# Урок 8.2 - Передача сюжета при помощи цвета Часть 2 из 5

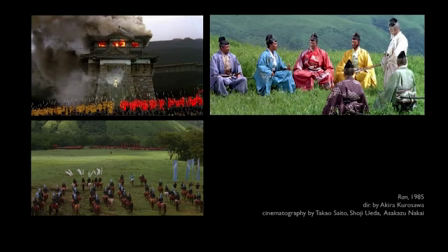(0:04)
And then there's also color helping to really organize your film. Ron is a film by Akira Kurosawa and epic film. And color, this is actually a brilliant film to study as far as color symbology and color meaning something.
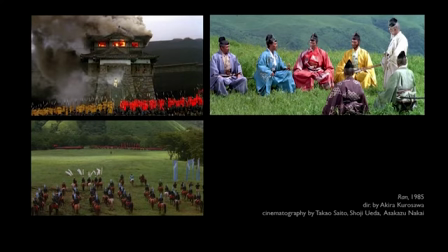(0:20)
But on its simplest level, you have these brothers, and each of them is represented by a color, and they all kind of go to war. So to help organize that, you can see in these scenes where you have these epic battle scenes,
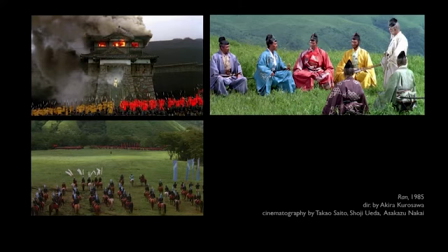(0:34)
you need to instantly and easily identify who's fighting who and who's where. And so you could see the brothers are facing off in battle on the bottom scene. Just really very clear filming.
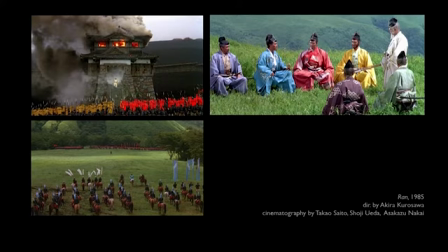(0:52)
I think what's important is that if they were trying to convey the gruesomeness of the word, samurai word and stuff, they might have chosen different kind of palette. But the story was so much about these fights between these brothers,
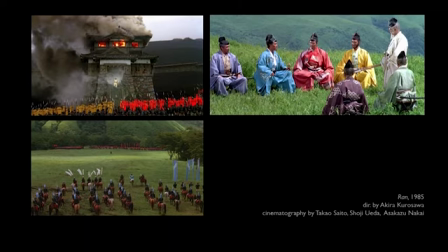(1:10)
and divide of these three brothers was such a story point, and they made it very clear with the color. It's just so brilliantly done.
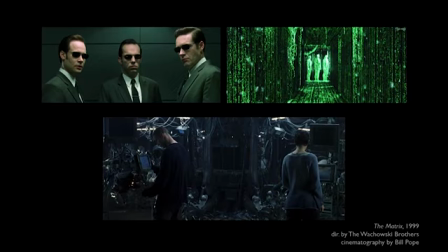(1:22)
And then also identity of place. This is a more recent example, The Matrix by the Wachowski brothers. And there's two worlds. There's kind of inside the Matrix, or the computer, which is represented by this green tint.
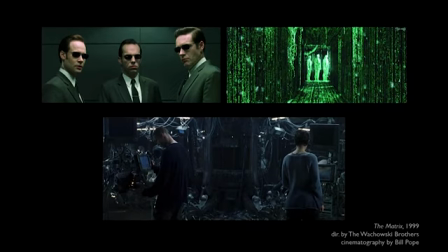(1:41)
So everything in this world has this greenish tint. And then there's reality, kind of where the characters are hooked up to computers and that sort of thing, and the Matrix, and plugged into the Matrix, but not in the Matrix. And that's kind of in this more gray, neutral scenes.
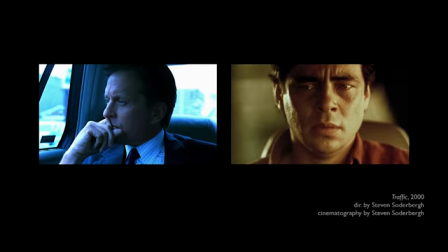(2:03)
And similar, it's like in Traffic by Steven Soderbergh. He does the same thing. You spend a lot of time in these two different places, and you cut between them. And he uses this real super clear, almost some would argue overly used blue with Michael Douglas's world,
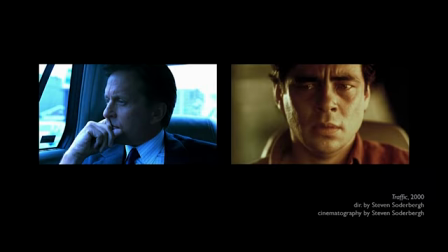(2:22)
and then in Mexico they use this kind of warm filter. I think these are the sort of like filters that we introduced in lesson 7 that they tend to do quite a bit in the recent years.
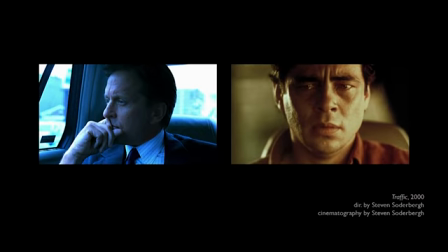(2:39)
Film filter coloring can actually bring a different emotion to it.
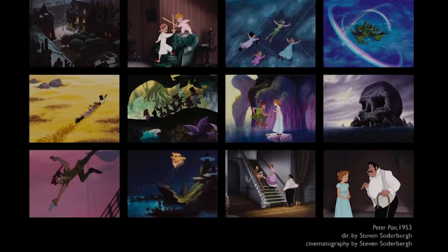(2:49)
Absolutely. And here's another simple example of kind of distinguishing between worlds. Another film with two different worlds is Peter Pan, where there's the reality of world, the real world, and kind of Neverland. And you could see even here the kind of opening shots are in these kind of earthier, more neutral tones.
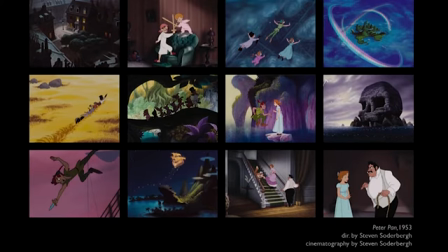(3:07)
Even when they're flying over the city, it's kind of this grayish tone to all their color. And the transition is literally flying through these rainbows to arrive to this colorful world that is just these kind of magnificent colors styled by Mary Blair. Really magical.
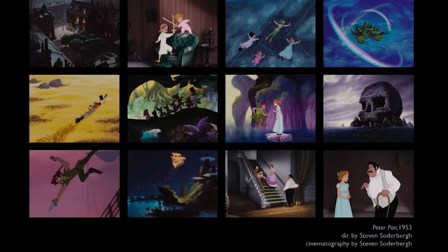(3:26)
And you could see kind of in this lower frame the difference in even two different night scenes, one being in kind of Neverland and the other being in the real world. You can see the difference between the two of them, totally, which is really interesting.
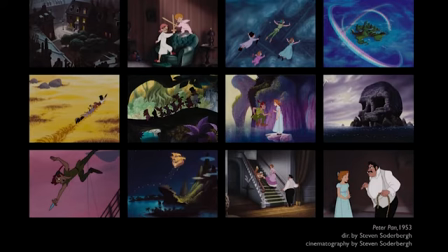(3:41)
And then, of course, it's very clear when you're back into the real world, because you go back into these neutrals at the end of the film. And I love that it actually creates this kind of excitement or tension when you see the color versus the drabness of reality. Totally. Really works well.
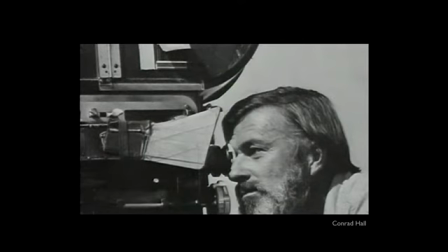(4:00)
Wanted to point out a specific cinematographer that we will talk about more, I think, in next week's lecture as well, but Conrad Hall.
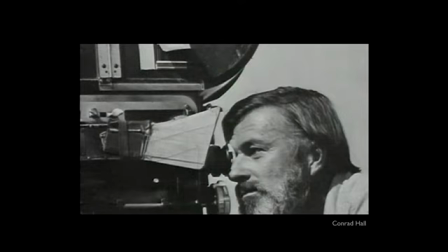(4:08)
Conrad Hall is one of the greatest cinematographers ever lived, and he has done numerous incredibly shot films, but also he's known for kind of introducing new ways of shooting.
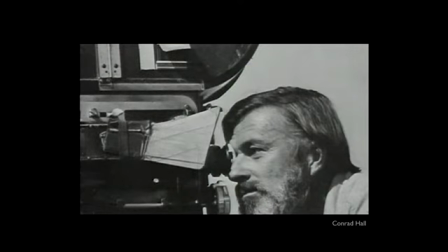(4:24)
So it's not like because film started as an extension of a theater, so the shooting something almost using the disadvantage of camera and lenses and stuff was supposed to be no in the beginning for a long time.
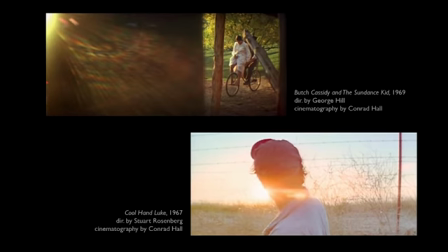(4:42)
And then he started introducing a lot of sort of a bold lighting choices, like in this Cool Hand Luke is in one of the first films that he introduced light at the camera.
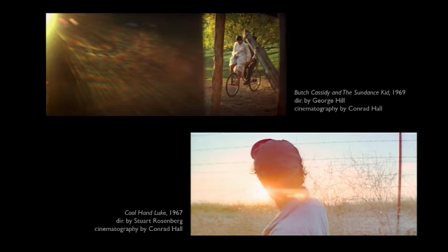(4:56)
That's something that nobody said you could do, but he started playing with that stuff, and it kind of creates interesting feeling. You know, the one on the top is Butch Cassidy, and that's the same thing.
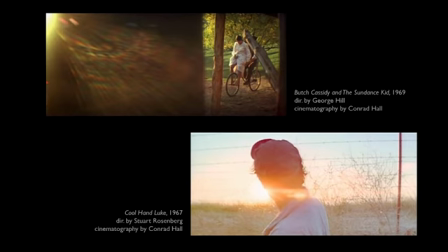(5:09)
Who comes up with this kind of shot? And he did. And this is American Beauty.
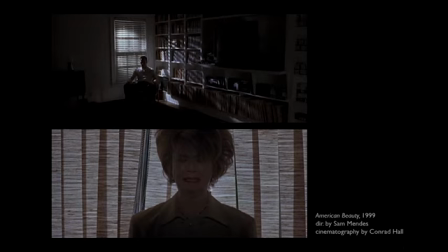(5:17)
He one of his later works, and you know, even in color, right? Color, and I'm sure working with the production designers, the color choices here definitely brings this certain feeling. Yeah, the lack of color almost, and I think too the effective use of light here.
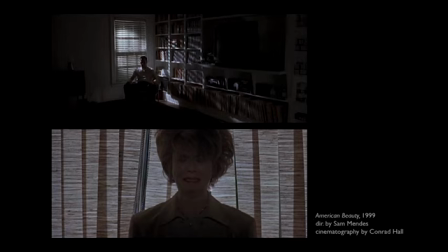(5:35)
I mean, one thing what's great to point out here is you know, with these great cinematographers, a lot of times there's no separation between the use of light and color. Yep. They're kind of one and the same thing. Just like what we've been talking about all this course, you know, it should be exactly the same thing.
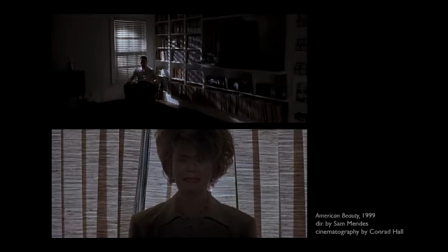(5:52)
You should be treating it as the same thing. We broke it down just so that we can focus on talking about color for this particular class, but
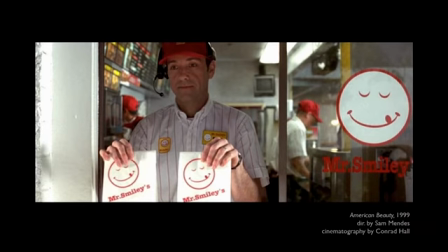(6:02)
yeah, and in that same film, you know, you have this scene. Yeah, this is an incredible shot where, you know, this is a shot where Kevin Spacey's character finds his wife, you know, cheating on him on the spot.
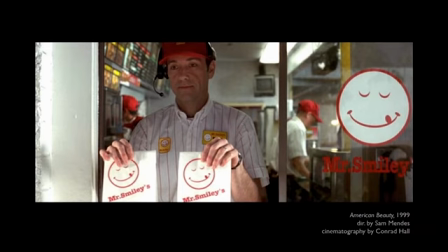(6:18)
And what's great about it is that, you know, being colorful, normally you think of it as like fun and uplifting, and you know, you can't be more uplifting than this Mr. Smiley logo, right,
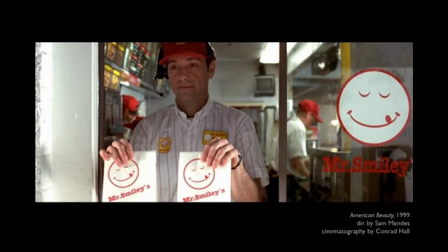(6:31)
with the smiley face. And then how creepy is this shot, right, with this colorful, you know, palette and the smiley face, and in a way it's pushing the contrast of, you know, his kind of his face in the shadow,
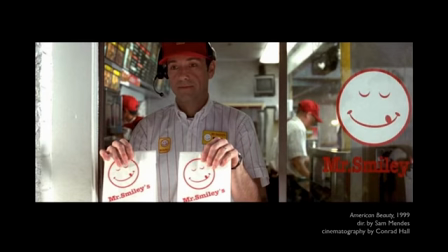(6:47)
how creepy that is. Yeah, absolutely. And I just love that it's just the color in this scene. Like if you looked at this compared to the previous scenes, it's so bright and colorful, but still it has that tone.
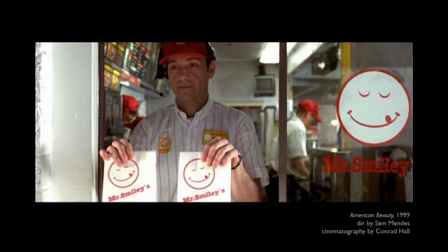(7:04)
And he's okay. I think as a character, he's okay. Well, because he actually is almost happy. He's so jaded, and he has demon almost, you know, sort of possessed in him, that he's actually, you know, there saying, you know, thinking like a gotcha, right? It's really creepy. Yeah, absolutely. Here's another Conrad Hall film that was shot with Sam Mendes directing, The Road to Perdition. And I think it's great because, you know, you look at, these are only 6 frames, but all of this, like all of the way the choices that are made here are really, in a way, like this really dark overall scenes, very kind of more dramatic, leading up towards that last scene. Yeah, absolutely. With you know, you could see in this scene, it's the accent of blood. Please forgive us if you haven't seen this film. Absolutely, you should come see this. Go see this film if you haven't seen it. But just that accent of red amongst the almost bleached out white.